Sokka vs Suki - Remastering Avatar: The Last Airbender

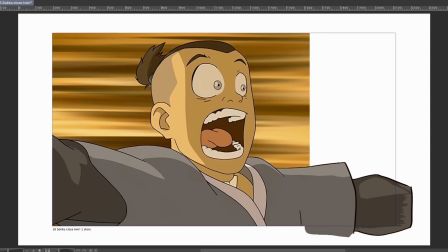It's the complete opposite experience from what I just did. All that was required of me was to add in the blurred lines to indicate Sokka being twirled around at light speed.
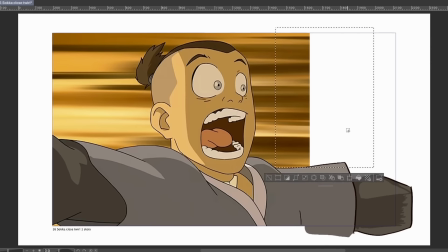And that's exactly how fast I was working through this one. The next scene is our second to last one and it's very straight forward as well.
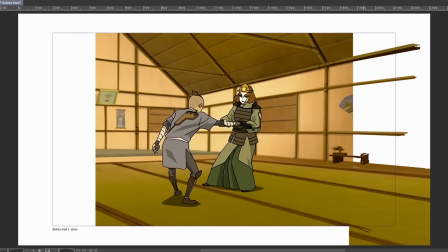So besides working on the background, there really isn't much else to comment on.
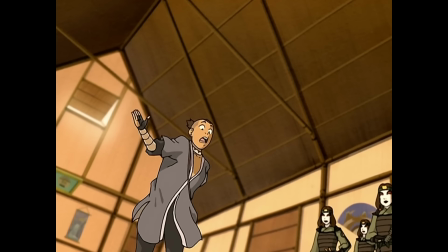So moving forward with that, we finally reached the ending scene and as happy as I was,
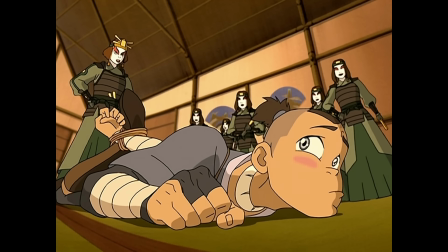I definitely wasn't prepared for this monstrosity of a finale.
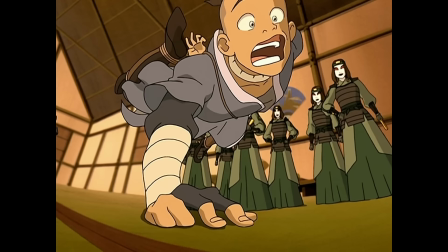Due to the amount of movement occurring, I wanted to focus on making everything seamless in the background.
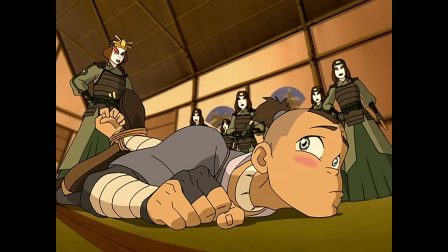That's why I decided to take one of the last frames and use portions of the earlier frames
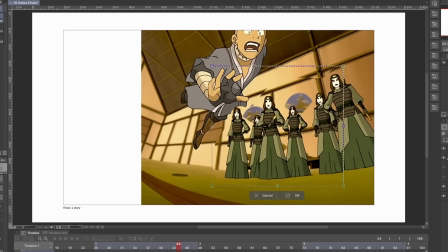to fill out parts where Asaka is blocking out either the background or the Kyoshi Warriors.
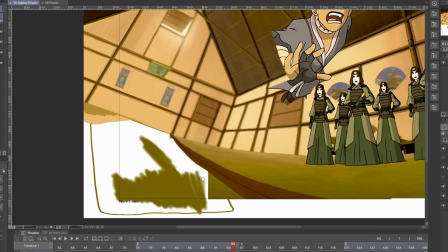After that, I had to add on to the missing image with the blank spaces on the left, and good thing the floor takes up so much space.
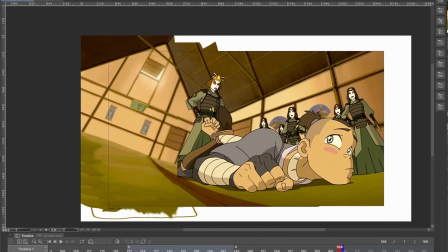At this point, I could have simply had the scene play out like normal, and have Sokka and Suki here in the middle,
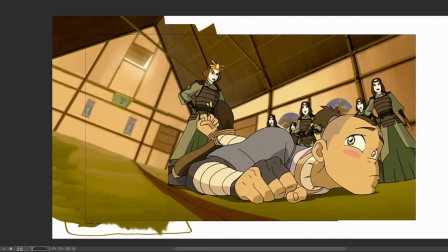but as we learned in an earlier scene, I don't really like having this empty space on the side.
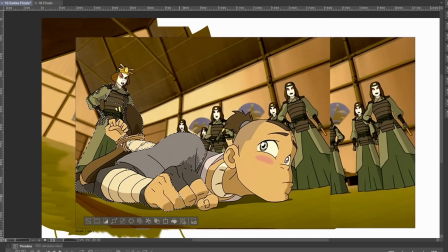That's precisely why I decided to move these two lovebirds more to the left, and give the whole image room to breathe.
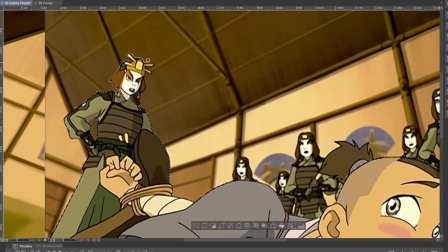This is where the majority of my time went.
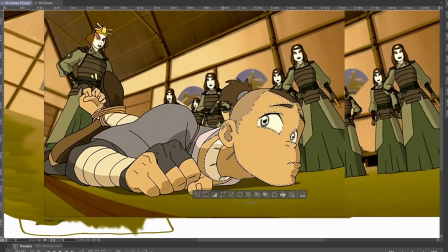The actual task of using the selection tool to mask out the characters itself wasn't hard, but my goodness was it tedious.
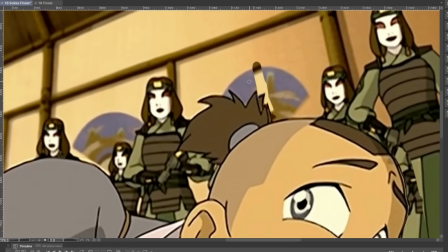My back was definitely hurting, spinal, and it's honestly still hurting right now as I'm recording this.
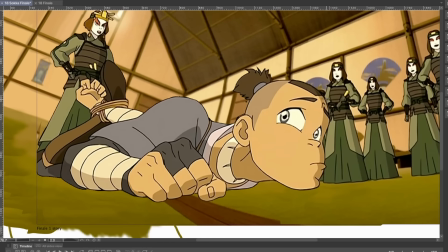I'm just glad I worked on the background first as it made it easier to just plop down Sokka and Suki without messing with the other pieces.
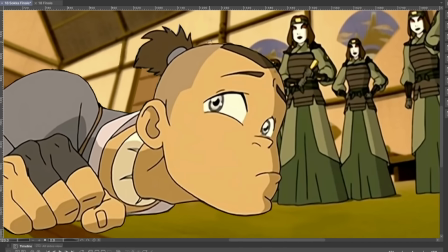But yeah, I'll let this play out a little bit longer just so you can see how the masking went.
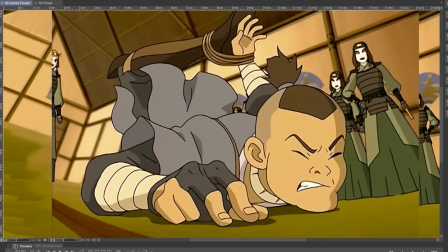After I placed down the last of Sokka, my next move was to, well, move the backgrounds to match the positioning of the original.
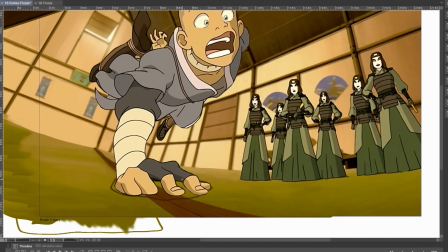And after all that, I just needed to add the shadows and some shaking as Sokka makes a hard thud and that was that.
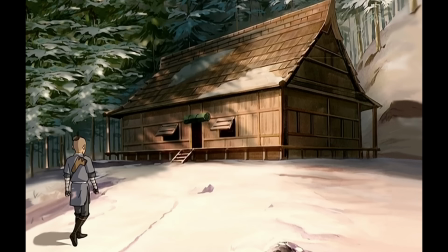Time to finally showcase my final completed scenes of Sokka falling hard for Suki.
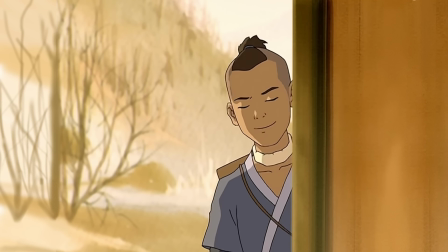I'm definitely planning on taking a nice long nap after the recording and editing process.
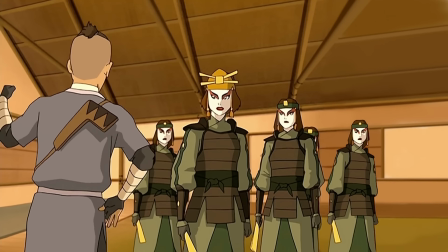Now, talking about the animation, the interior shots of the hut were super painful to do, especially with how many lines I ended up having to draw.
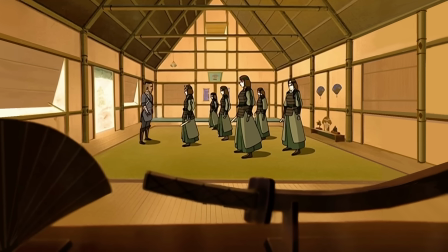I definitely do miss the shots where the characters were outside, and I definitely miss the simple icebergs from the first few videos.
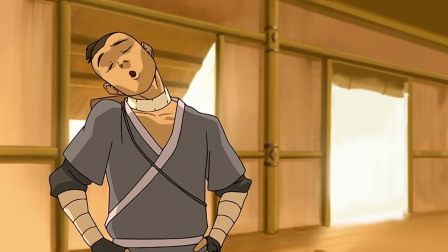Anyways, despite the struggles with my time, my lack of skill, and my back, this video was a whole lot of fun.
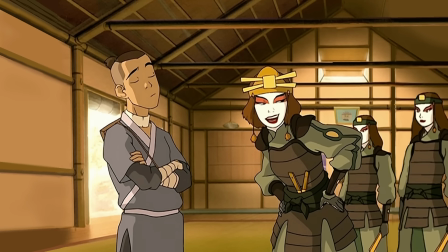Besides, that one Zuko scene from a couple videos back was definitely way worse and I'm so glad I don't have to relive that one.
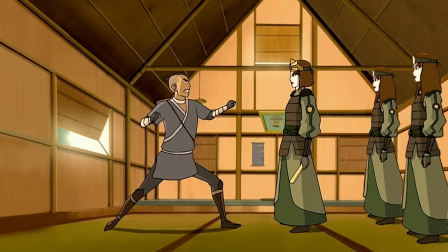I did have moments where I changed up the composition in my prior remaster avatar video, but unlike that one, I'm very happy with my decision to change it up in this video.
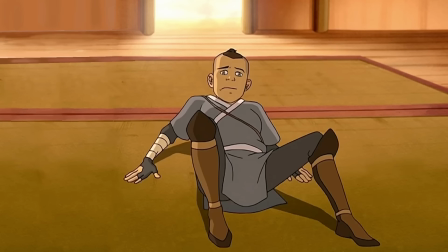The show was intricately designed for this 4 by 3 aspect ratio which I feel adds a lot to the charm of the original,
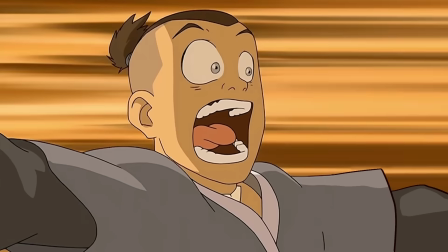so it was nice trying to add a wider ratio while still keeping the magic. I don't know how much longer I can go on with this project,
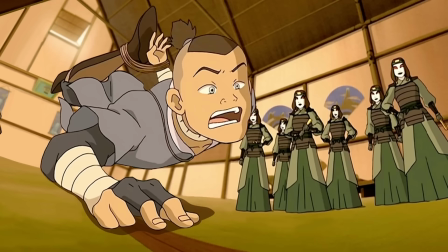especially if we start moving on to sections with 3D objects and I'm definitely
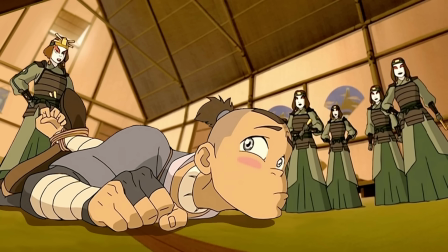not looking forward to the episodes with intricate building designs like Omashu,
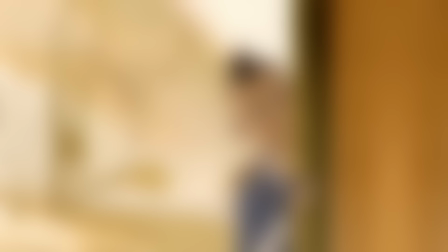but I guess we'll just worry about it when we get to it. That's pretty much it for this video.
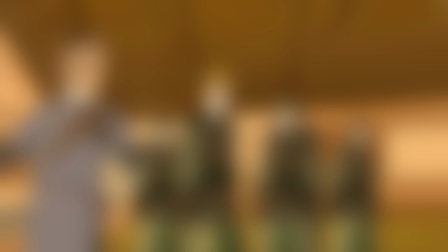Please check out my previous video where I try out an original animation for the first time using the tips and tricks from this Avatar series.
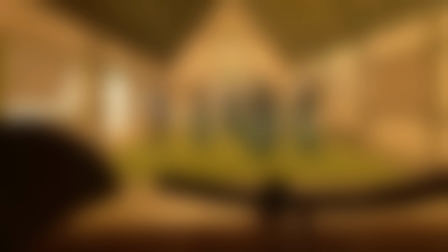Please leave a like, subscribe if you want to see more, and I hope you have a great rest of the day.
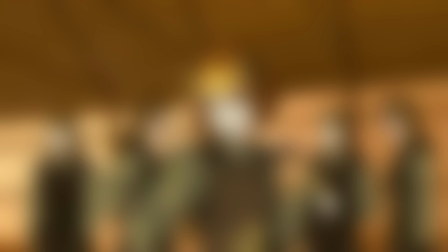Thank you so much and bye.